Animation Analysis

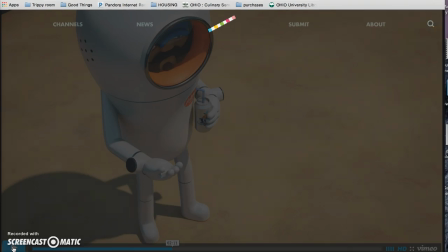[8:28]
So it kind of gives you a sense of similarities, yet stark differences.
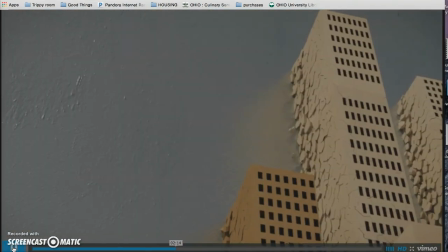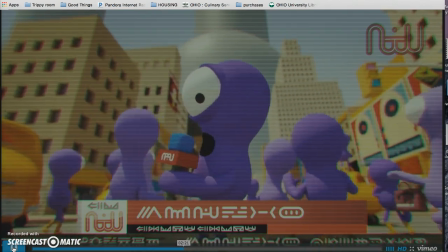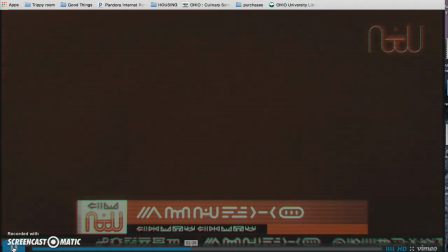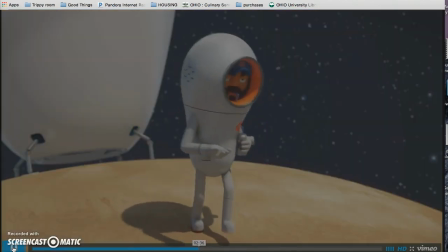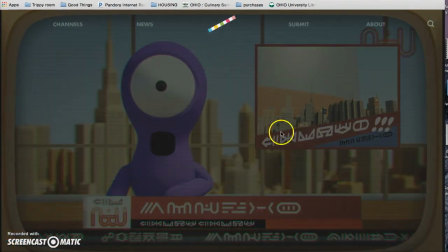[9:02]
So now when you look at the Little People's World, notice how there's a lot of diagonal going on. That kind of gives you a sense of movement, a little bit of franticness. Um, this diagonal is going to be mirrored a few times in the subsequent shots.
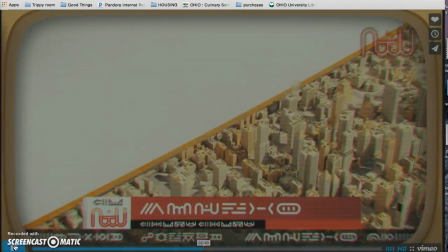[9:19]
Um, Pay attention to that. There it is again, and again,
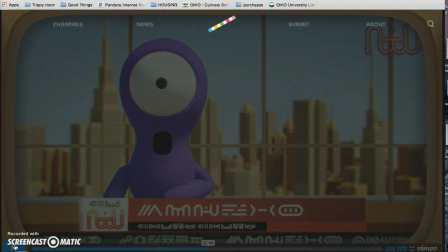[9:25]
and even when his foot comes down in this next frame, you'll see how it is mirrored.
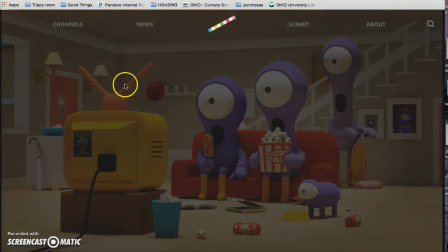[9:36]
More diagonals, we get the TV antenna, the staircase, also the size of the people in the pictures, drawing your attention primarily to this guy because he dies.
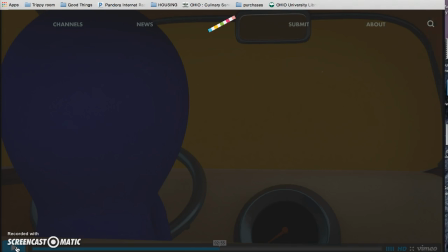[9:52]
I also like this scene a lot because who hasn't been in traffic and wanting everything to just, get out of your way so you can have an open road. Um, and then this actually happens to some guy. He's probably wishing it, and I don't know, gives you a sense that there's a silver lining in everything.
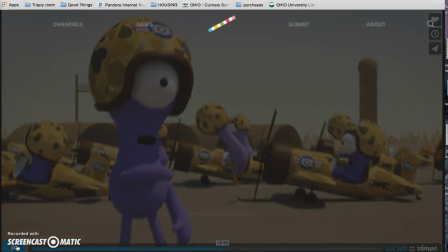[10:13]
Diagonal of the plane. He's on a rule of thirds. Gives you a sense of action with the pilots and everything moving, and gives you a sense to look at something.
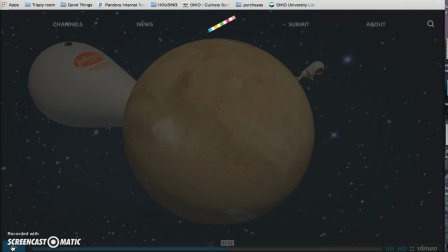[10:27]
So the animators do a really good job of not only having diagonal and horizontal and vertical lines, but also balancing out with the curvilinear aspects. They really mix it up a lot and giving you a lot, your eye and your brain a lot to look at, kind of giving you a more of a invested, leaning in, kind of trying to
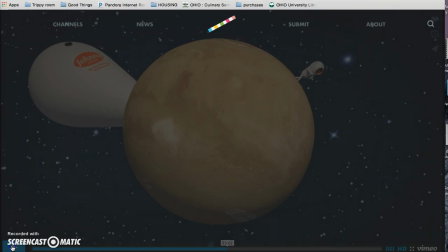[10:45]
put the picture together in your head, or the narrative.
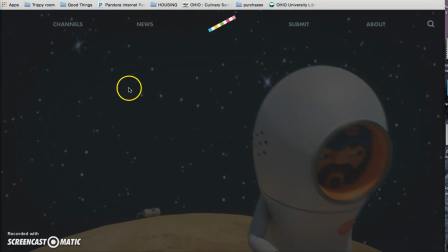[10:53]
So if you notice there, he started on this side of the screen, on this rule of thirds, moved over to this rule of third, and then tossed his can back to that rule of third.
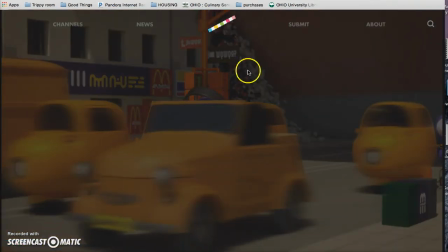[11:06]
Okay, so I'm going to let this scene play out, but things to watch. The can is going to get steeper in angles. The shadow of the can is going to get larger in presence on the screen. The linear aspect of the environment is all pointing towards the can, kind of drawing your attention towards it in terms of,
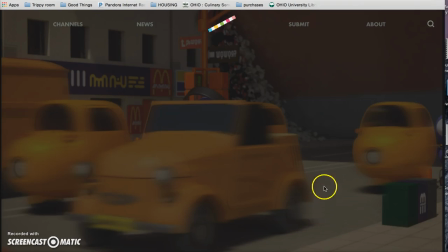[11:26]
the lines on the street, lines on the sidewalk, lines on the awning. Now the guy is going to go for a bicycle. He's going to be large in the screen, and then he's going to diminish in the screen. You'll see his sense of power and his go down, his sense of vulnerability go up as the shadow overtakes him,
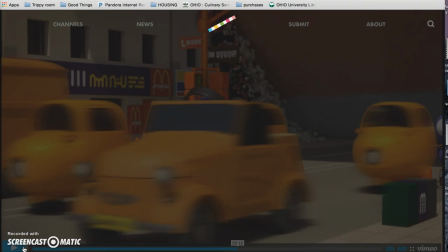[11:43]
and the sharpness of the angle between the can and the street gets a little tighter.
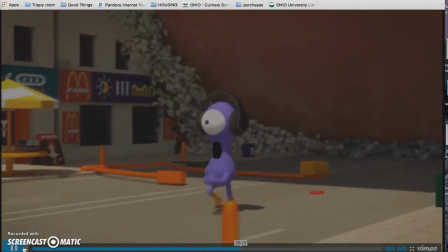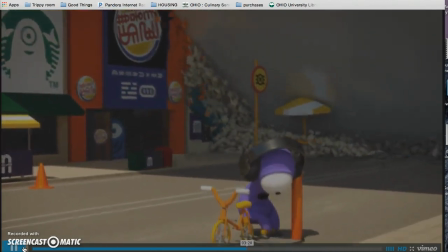[11:55]
He's big now. Look at his size in comparison.
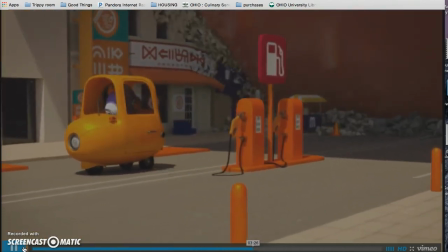[12:01]
Now he's smaller. Shadow's getting bigger. Angle's getting steeper.
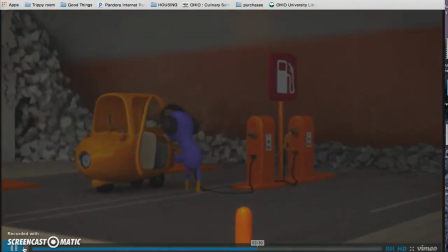[12:06]
Covered by the shadow now.
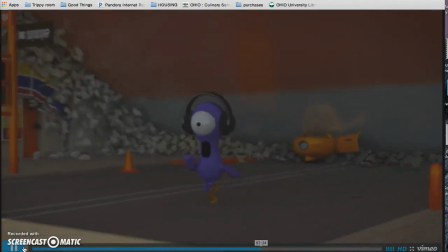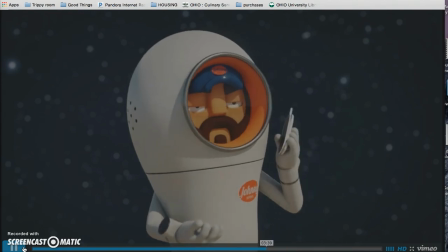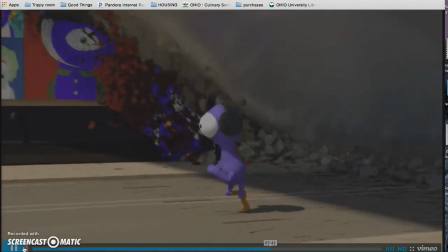[12:19]
Look how sharp that angle is.
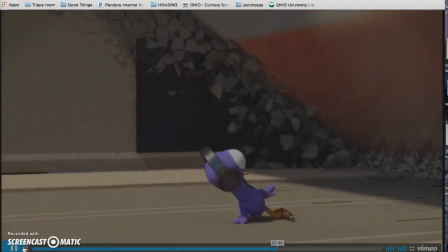[12:24]
Ironically, trips over a can, about to be killed by a can.
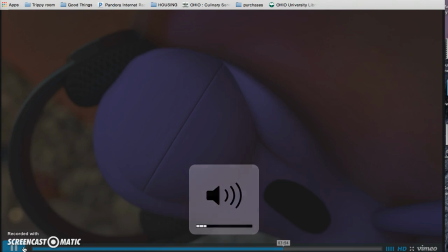[12:30]
Sorry, I gotta keep playing, I don't have much time left.
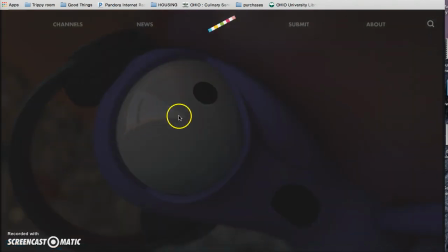[12:34]
Look at the angle of his eyeball, look at the angle of the can, and look at how this eye is gonna match up with this, and this matches up with his mouth.
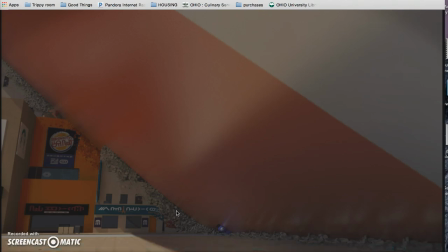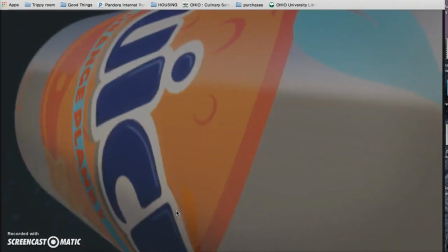[12:50]
Kicks the can at an angle into space.
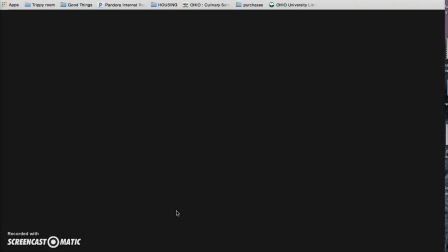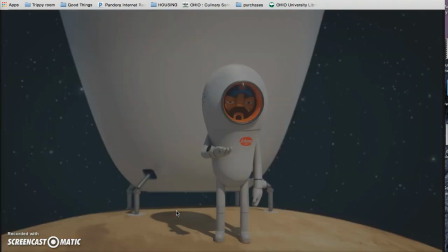[12:59]
More diagonals showing, movement. And he is 90 degrees.
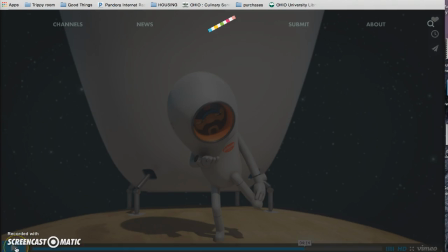[13:04]
He is vertical and horizontal. He is not moving. He is nonchalant.
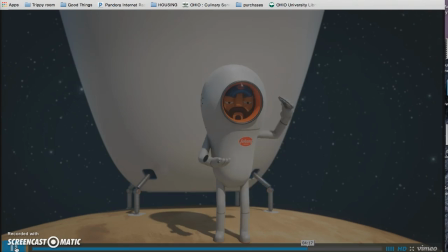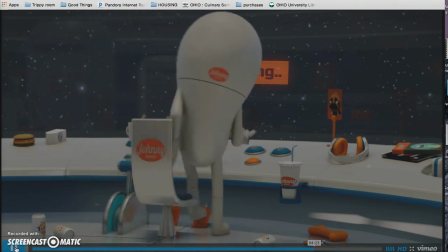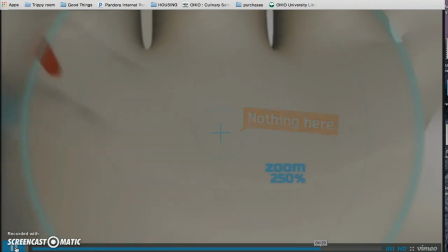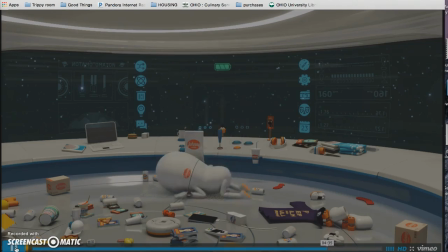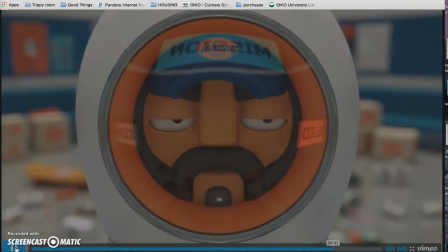[13:33]
Okay, I'm going to talk over this last piece because I can only record for 15 minutes on this app.
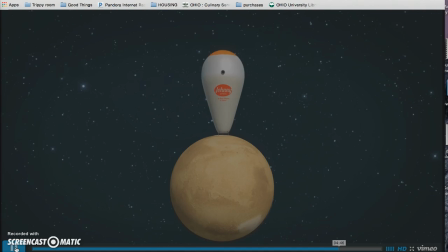[13:38]
But if you notice how he moved from left to right from failure to completion.
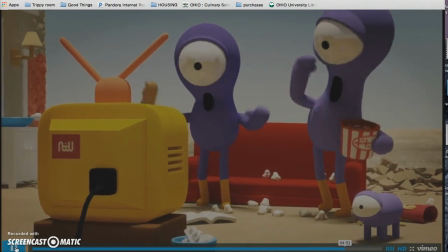[13:44]
Also, in this next scene, there's going to be rule of thirds, separating of bodies.
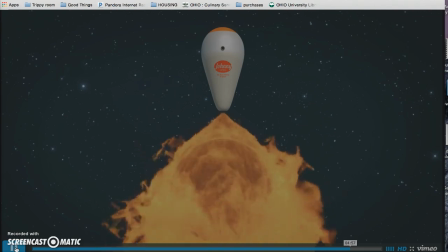[13:49]
You think it's resolved? Nope. Explosion, death, destruction.
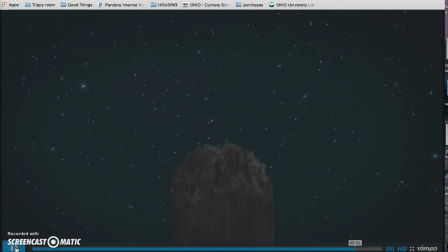[13:54]
Alright, back to the right to left I was just talking about. When the big man is winning, or when the big man is the main character, he is moving right to left, or left to right, sorry.
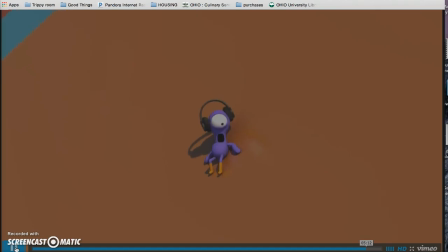[14:04]
And when the small person is the main character, everything is right to left. Now you notice the
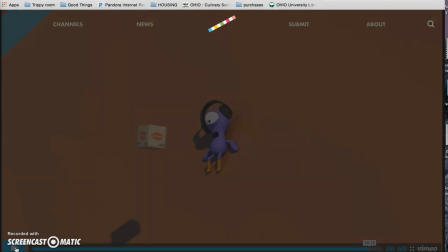[14:12]
guy, the big guy throughout the whole thing, whenever he is the main character causing destruction, it's left to right movement. Whenever the small people are getting destroyed, or when he is running away, this guy right here running away from the can, it's right to left. Now we get right to left movement of him being the only survivor,
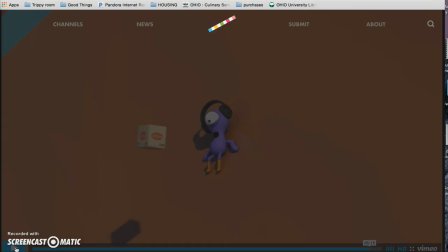[14:32]
so I guess his story matching up with the left to right movement of the man's story. Also, the big man only walked around the planet left to right. And mission is complete.
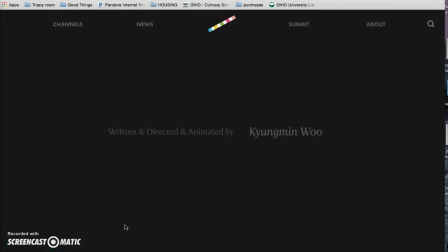[14:46]
Alright guys, only got 10 seconds left because this app sucks. Hope you enjoyed it. Hope you learned a little bit. Hope I get a good grade. Have a great day. Love you all.